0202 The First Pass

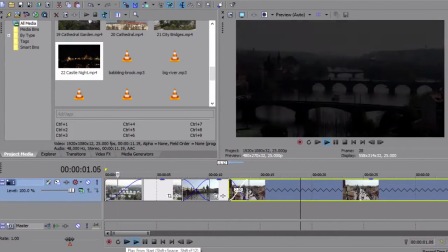And roughly get these in the right position. So we start out establishing the beauty of the city with the bridges looking from the distance,
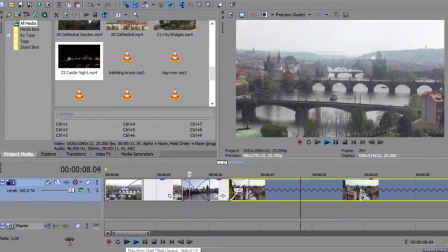and then a closer shot onto the Charles Bridge, one of the main tourist attractions,
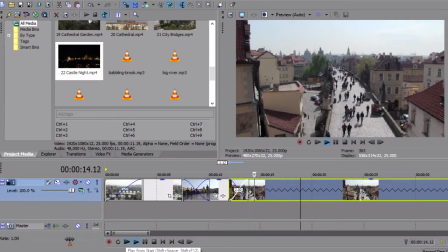which then flips to, again, the Charles Bridge, but this is from above, taken from one of the towers that you can see at either end of the bridge. So there we go, and we start putting those together. So I'll carry on doing that with this sort of slower establishing architectural grandeur sequence, as it were,
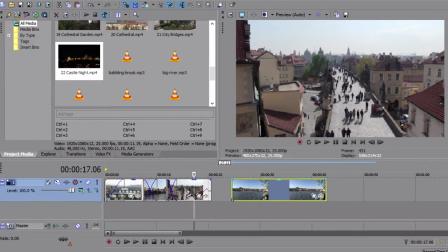with these here, and then we will move on to the time-lapse speeded up version to convey the excitement and the energy, and particularly when we go into the night shots.
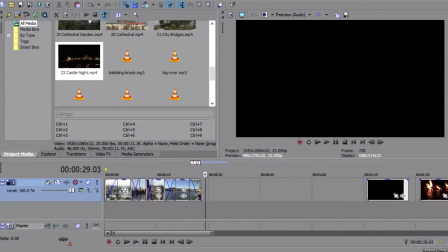So the change of pace comes with this here.
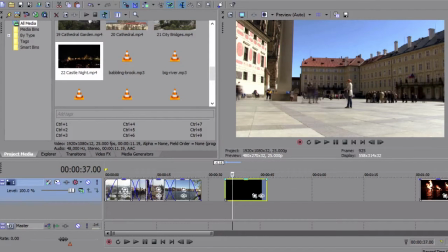This was filmed and this has been pre-rendered to be sped up because it was over quite a bit of time, just sitting on a bench in the castle square, which you see here. And one of those fortuitous things that happens is a lady came, this lady here, and stood studying her map or tourist guide or whatever it was, whilst everybody else is milling around.
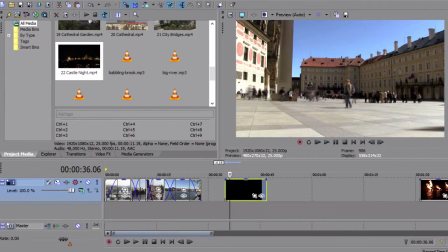She stands pretty much perfectly still. So this sequence, as is like that, which is great. She's a brilliant reference point. Yes, she's slightly in the middle of the frame, but whilst everybody else is doing their thing, she stands still, which I think is a really nice effect.
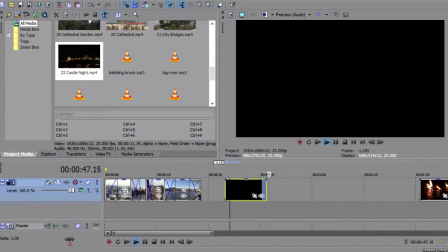But again, this is going to change the mood of the Prague promo, as it were.
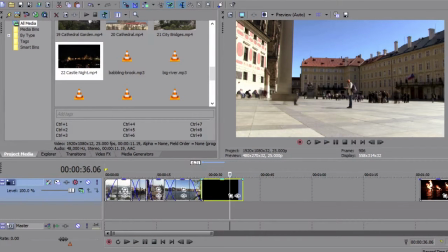So again, we'll put that up to there, but I think we'll make this probably a reasonably hard cut, roughly positioning it.
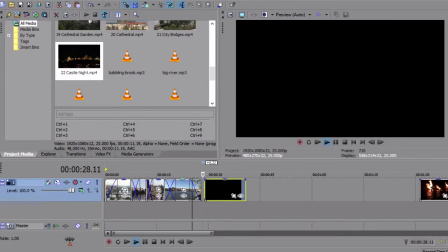So we'll go from all the relaxing things, and then we'll have a change of music and pace, and bang, we're into the time-lapse piece there where she kicks off.
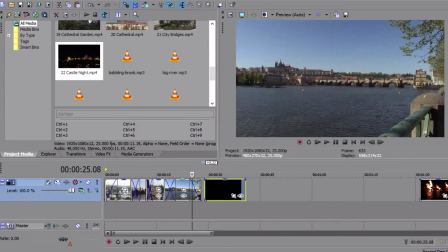So that's that in position. And then once we've done that, because we've changed the pace and we've changed the energy, we're going to start moving into these night sequences here, street performers,
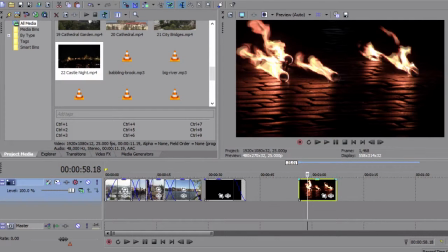and up the excitement of the sequence that we're trying to convey.
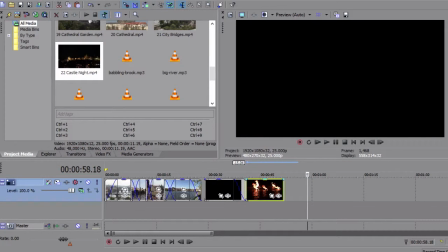So again, we'll start putting these together. Some harder cuts on these.
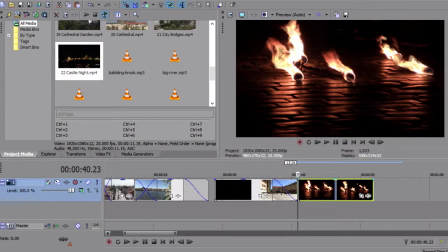Crossfades, yes, but tighter crossfades perhaps, or maybe just hard cuts from one to the other, to the other, to the other, because we're going to use some fun and some time lapse and things, as you saw in the finished trail that we played you earlier on. So again, I'll start putting those together, but we are establishing this change of mood.
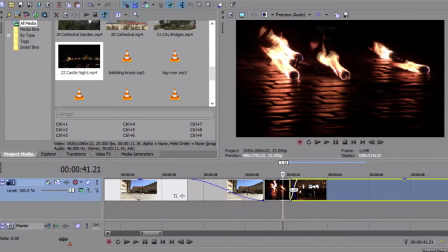So the reason for choosing these on the ground, first of all, is for intrigue. You see them and you think, oh, what are they all about?
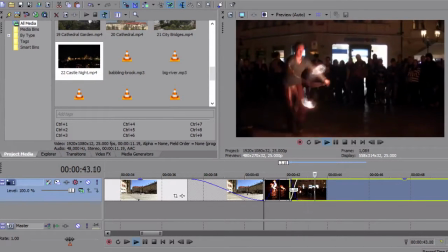And then we cut quite quickly into the performer himself, who's spinning the fire for the gathered tourists.
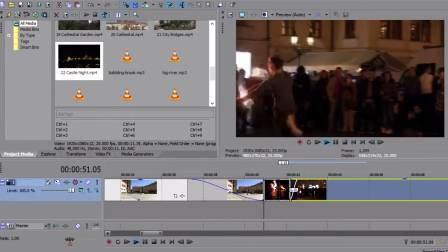Exciting to watch. Not quite so easy to film, because obviously he's moving around all over the place, but we did manage to get in there.
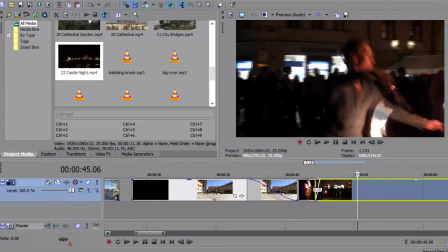So we'll choose a sequence that best demonstrates that. And again, we don't want it to last too long, because it's going to move from shot to shot to shot.
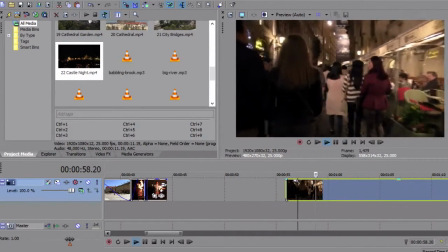This sequence is just walking down the street with the camera in hand.
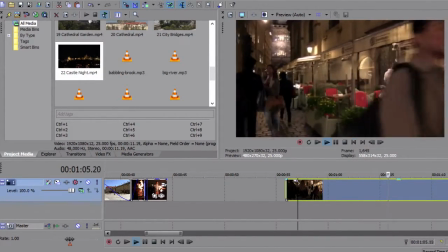The intention always when I filmed this was, at some point I will speed this up in order to add some energy to it.
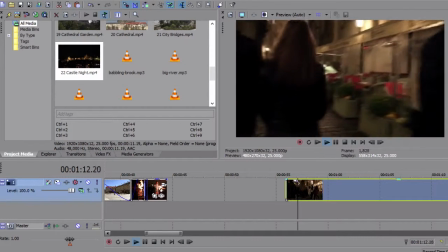And as we're going along, you can see what the tourists are doing at their own pace. There's a section where a lady is filming this bridge here.
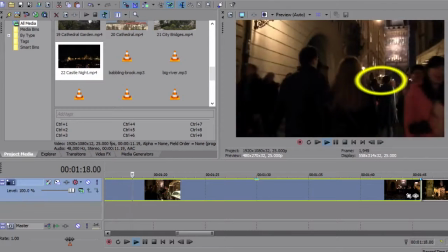She's coming up right now, this lady here, on her pad.
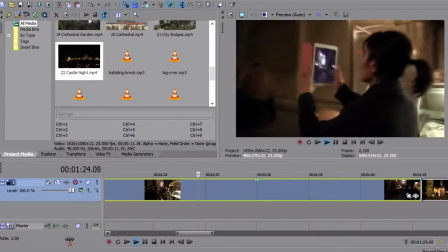And you can see I turn slightly just to catch that as I'm going past, but obviously not to be too intrusive on what she's doing.
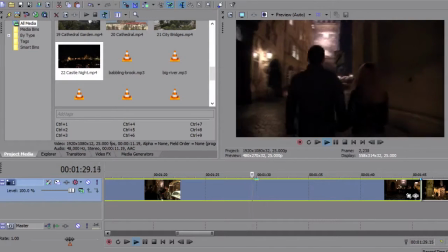So the idea here, as I say, is to speed this up.
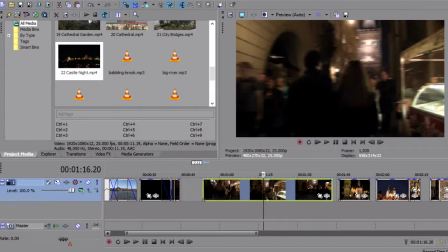And if you remember, the way to do that is to grab the end of it here, hit the control button, drag it in tighter,
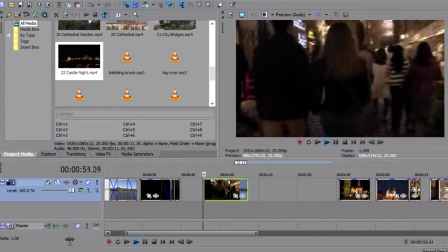press play, and you'll see that that is speeded up.
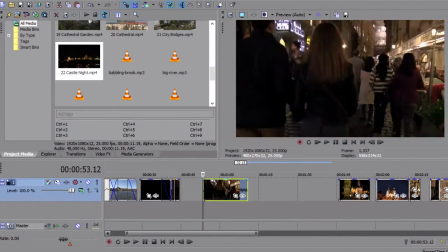And I think we can probably afford to speed it up even more, because it's quite good fun. And that's the extent of it, so that's as fast as it will go. And that's okay.
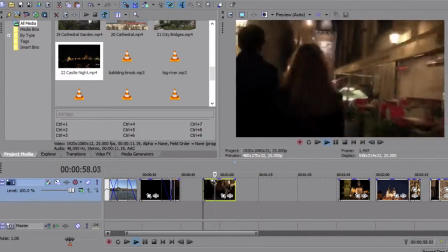It's deliberately shaky. It's a bit of fun walking through the streets of Prague.
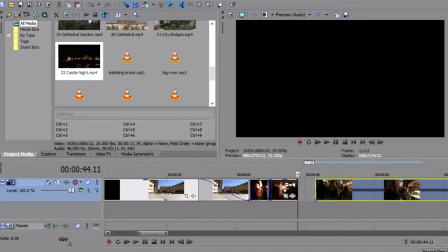So again, that's going to come after our fire eater here, conveying the energy of everything that is going on. But we don't want all of that. That's far too long. So again, we'll look at the pace and see how it goes. We're going to cut to that, going to cut to that, cutting to that.